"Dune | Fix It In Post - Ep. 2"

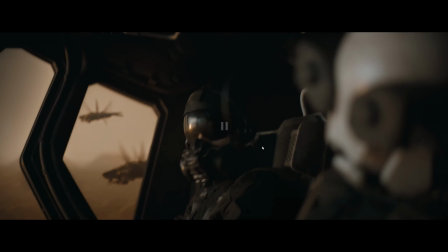All right, here we go. We've got some more bloody explosions to look at.
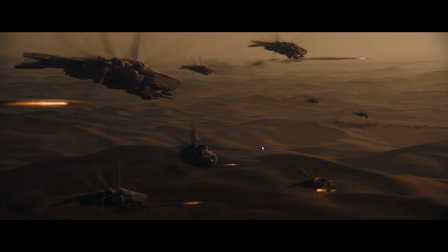So, firstly, we got some bloody missiles, which are cool. I like the mini explosion as the missiles start to ignite and then shoot off.
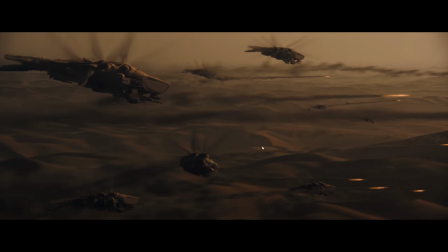That's very, very cool. This definitely is a full CG shot. Obviously, you got the CG ships, the missiles, the ground. Like, you wouldn't shoot this practically. You just want to do a CG so you can match the camera move. Easy. Same with this.
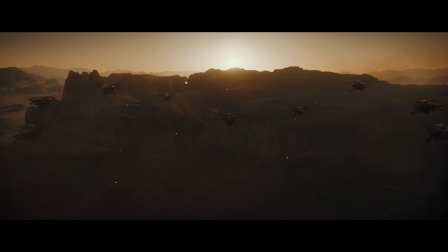You can also kind of tell this looks like a comp expo glow. This doesn't look like a natural sort of light leak. So I'd imagine this is full CG as well. Let's get onto the explosions.
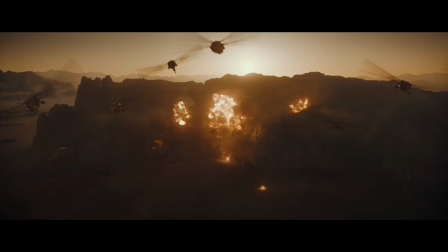Yeah, there we go. So these explosions look fantastic.
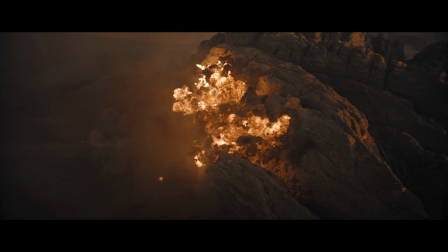Again, I don't know the anatomy of an explosion. Realistically, I believe a missile hitting something like this would just be like a dust cloud.
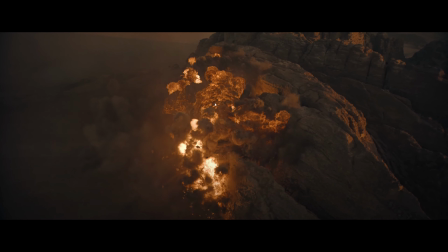I don't think it would have all this fire, but the fire looks cool. And, you know, something like this, it's rule of cool over everything else.
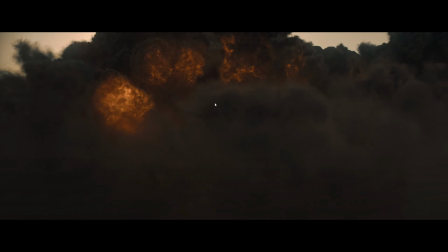Now, I don't know how much this was prepped beforehand. I doubt much.
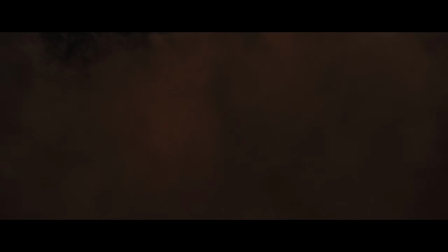Explosions are pretty standard. Obviously, when you get into things like the fight scene,
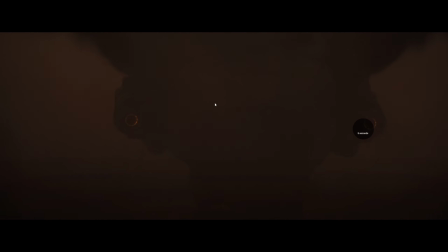like all this stuff where everything's covered in dust and the lighting is very particular and everything has to be super intentional.
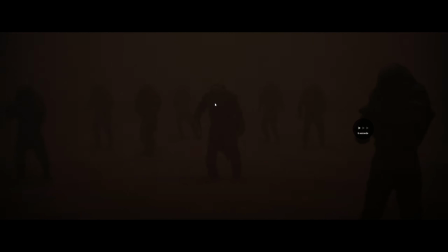Obviously, all that is super planned out. If we just skip, here we go.
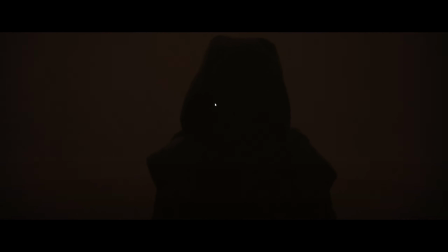Yeah, this is the cool stuff.
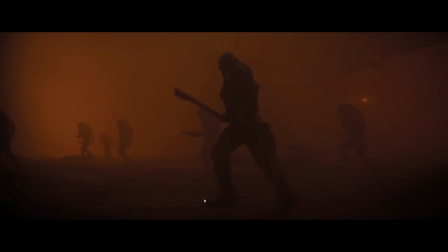Yeah. This is awesome. So obviously, that looks so good.
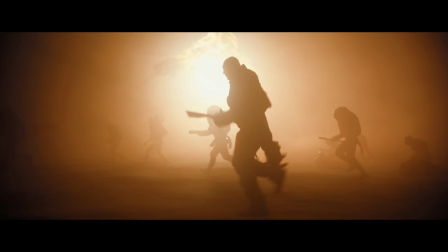So I love Expo Glow. That's one thing you know about me. I love chromatic aberration and I love exponential glow. Fantastic. But yeah, so we got this. Ooh. It's just for one frame, but I don't know about this roto shape. This doesn't look very accurate. It would more be up here because the source of light is this explosion. There's no source of light here.
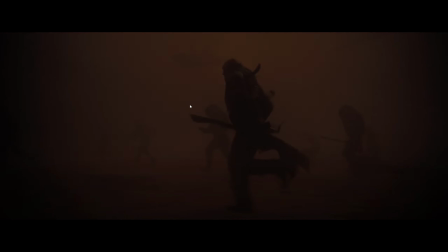But then you get to this and that's the source of light. So it doesn't really matter. But I like how it's super obscured. Like it looks almost like it's clipping and and you've clamped it down in Nuke. That's kind of what this looks like. It's more of that like grayish sort of washed out look.
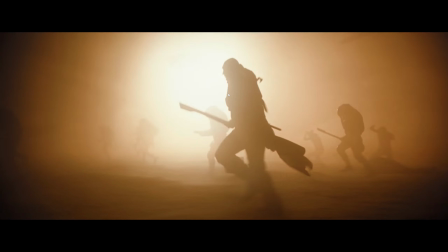It's not a highlight, and then bam, bam, just white in your face.
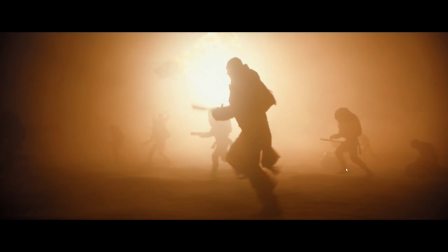It's so cool. I love it. I also like how they've integrated all this. I'd imagine this would be. You can pretty easily get this effect before the explosion, this dust sort of effect, um,
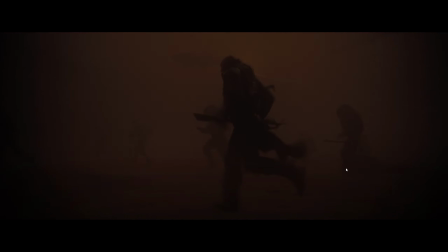with like a depth map of some sort, and just use some grading and put some elements in there. Like chances are it's all just rotor. Like someone's rotored, or multiple people have come in and rotored all those characters and the ground and all that sort of stuff,
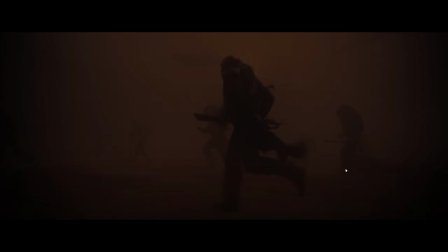so that then the compo can come in and slice them apart and put elements in between them,
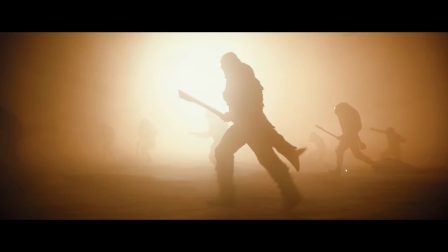like smoke elements and stuff like that, just to build up that density of the sand and debris and smoke and stuff.
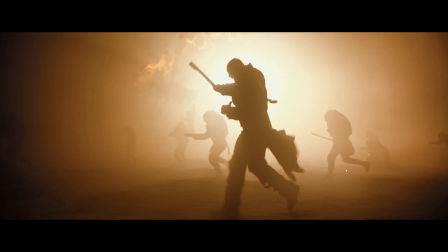That's the realistic answer, but again, bringing it back to AI a little bit, with things like AI depth maps and stuff,
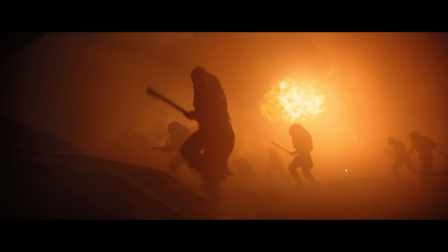you could easily do something like this and get a very similar sort of really dense,
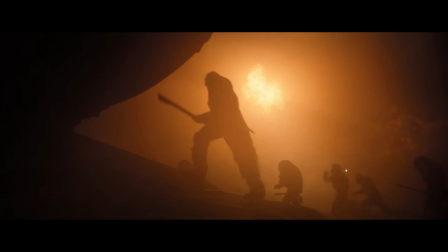smoky look. It's just that right now AI depth maps suck, but they suck so much.
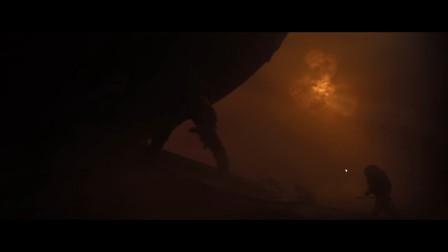Oh my god. Don't use them. Don't use them for at least another few years.
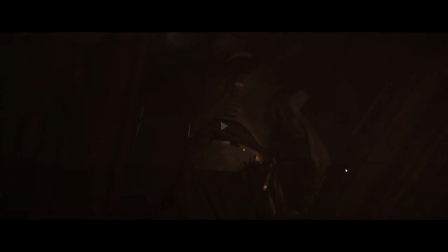Then you get, really cool takeoff scene. Does anything else happen?
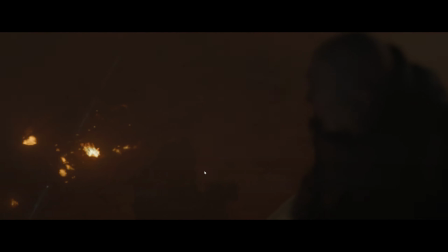I don't think so. He's taken off. Got some cool explosions. Nothing we haven't seen.
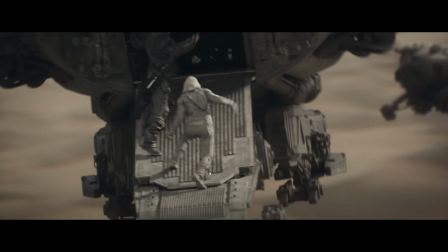Oh yeah, and then this was very cool. I liked this.